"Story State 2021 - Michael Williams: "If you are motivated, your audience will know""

Because if you are just presenting things to the audience without a good explanation or good motivation, people are going to get confused, and you're going to miss an opportunity to effectively tell your story. So whether it's a big decision or a small decision, any creative decision you're making throughout the entire process should be motivated by the story that you're trying to tell. And every decision you make is a very vital tool to telling that story, so don't waste it. And so there's different forms of motivation. There's the practical ones, like I mentioned with the beach scenario.
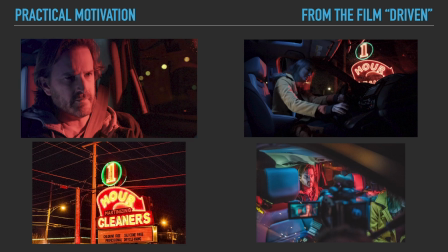4:34 And there's actually an example here I'm going to show from the film Driven. So you see this character here, he has a red light on his face. It looks cool, but that's not why there's a red light on his face. There's the practical motivation. So whenever I'm going into a scene and I'm lighting it as a cinematographer,
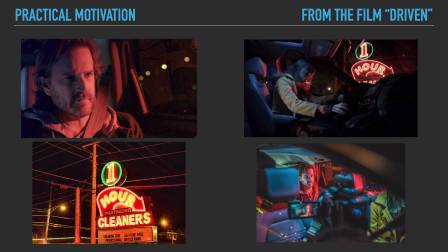4:49 I could throw lights anywhere I want, but if I just throw them anywhere and they don't feel motivated, then it's going to look weird, it's going to look bad, it's not going to feel natural, and the audience is going to be like, what world am I in? This doesn't work. And they're going to be distracted by bad lighting. But let's say you have this character here who has this red light on his face.
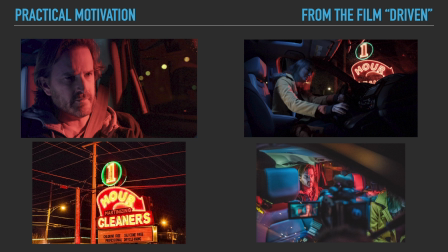5:07 Well, the reason there's a red light on his face is because right outside the window is a big red neon sign. So this location was very striking. There's a big red neon sign. When they drive up to it, that red light appears. And so we took the motivation from that red neon sign to make sure that it lit our character in the way we wanted.
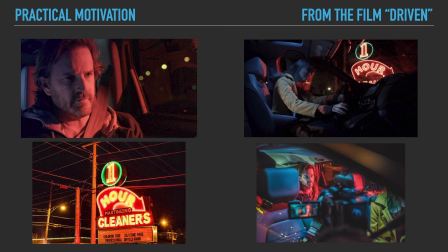5:24 So we added extra red light to say, okay, this red light comes with this neon sign. We show it in the scene. It makes sense. The audience doesn't question it. But it goes further than that. This is a scene where these characters are actually at odds with each other. They're a little frustrated. They're getting angry. They're getting anxious. And so that red light plays into that story. So yes, it's motivated from a practical standpoint. It's motivated from an actual set piece. But that red light, we can use that to tell our story even more. So yes, we're telling someone where they are, what it should look like, but also on a subconscious level, we're telling them these characters are a little angry, they're a little heated, and this red light plays into that.
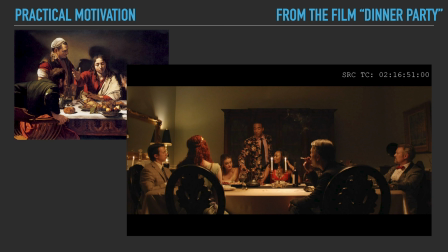6:04 Now, there's another example I want to show. It's from a film called The Dinner Party. So The Dinner Party is a film about some crazy, cannibalistic one-percenters who take prey on the lesser. And they're all very, very uppity, and they're all into art and everything.
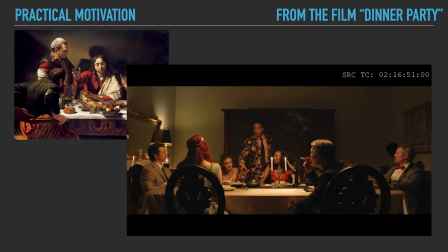6:23 So when we were talking about how to shoot this film, this is a film that I was a cinematographer for. I didn't write or direct it, but I was a cinematographer working with the director. And we were discussing what's the influence? What are we going to model this film after? How's it going to look? Well, the motivation for that was Baroque paintings.
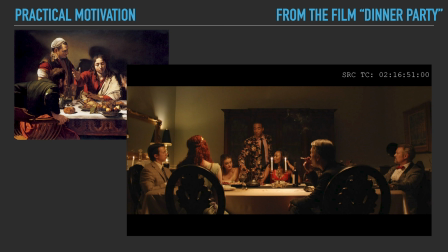6:39 So Baroque paintings are typically, very dark with a very strong single light source. So there's one single light source coming from above or somewhere at a dramatic angle, and everything else is pretty dark.
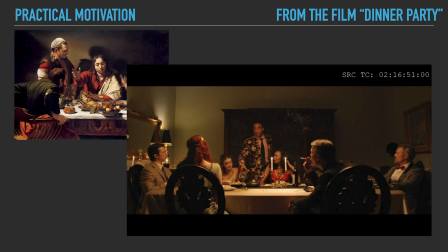6:51 And there's not a lot of, there's not backlight, there's not a lot of key light oftentimes. So it's a very striking image, and we wanted to make the film look like that. For one, yes, it looks pretty, but mainly it supports the story that we're trying to tell because that makes sense for the themes and the characters within this film.
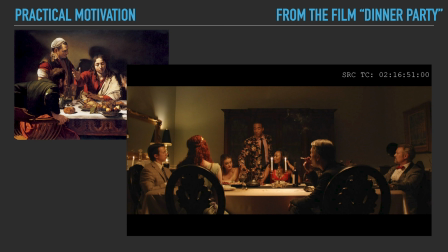7:07 And so as you can see with this dinner table scene, it's very much like a Baroque painting. We try to get as close as we can. The background falls off dark, and then there's the practical motivation of a chandelier that we assume is above the table, giving us this nice single light source.
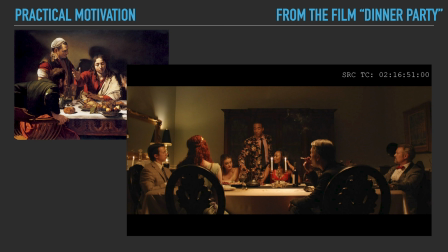7:23 And yeah, there's some candles, maybe a little lamp on the side, but primarily that light is motivated from a chandelier that we assume would be over this dining table. But you can put any kind of light up there, but it may not look appropriate. So yes, we made a light that's not technically a chandelier light. It's not coming from a chandelier, but it looks like it is, and we can mold it to create that same soft but contrasty image and quality of light that you get from the Baroque style paintings. So it not only is a practical motivation that makes sense where the audience does not question why this looks like it is, but subconsciously they're feeling like they're in a painting or that things are a little off, because Baroque is very violent oftentimes, and this movie gets very violent. So it makes sense, and it was motivated by the story and the characters to make that style choice.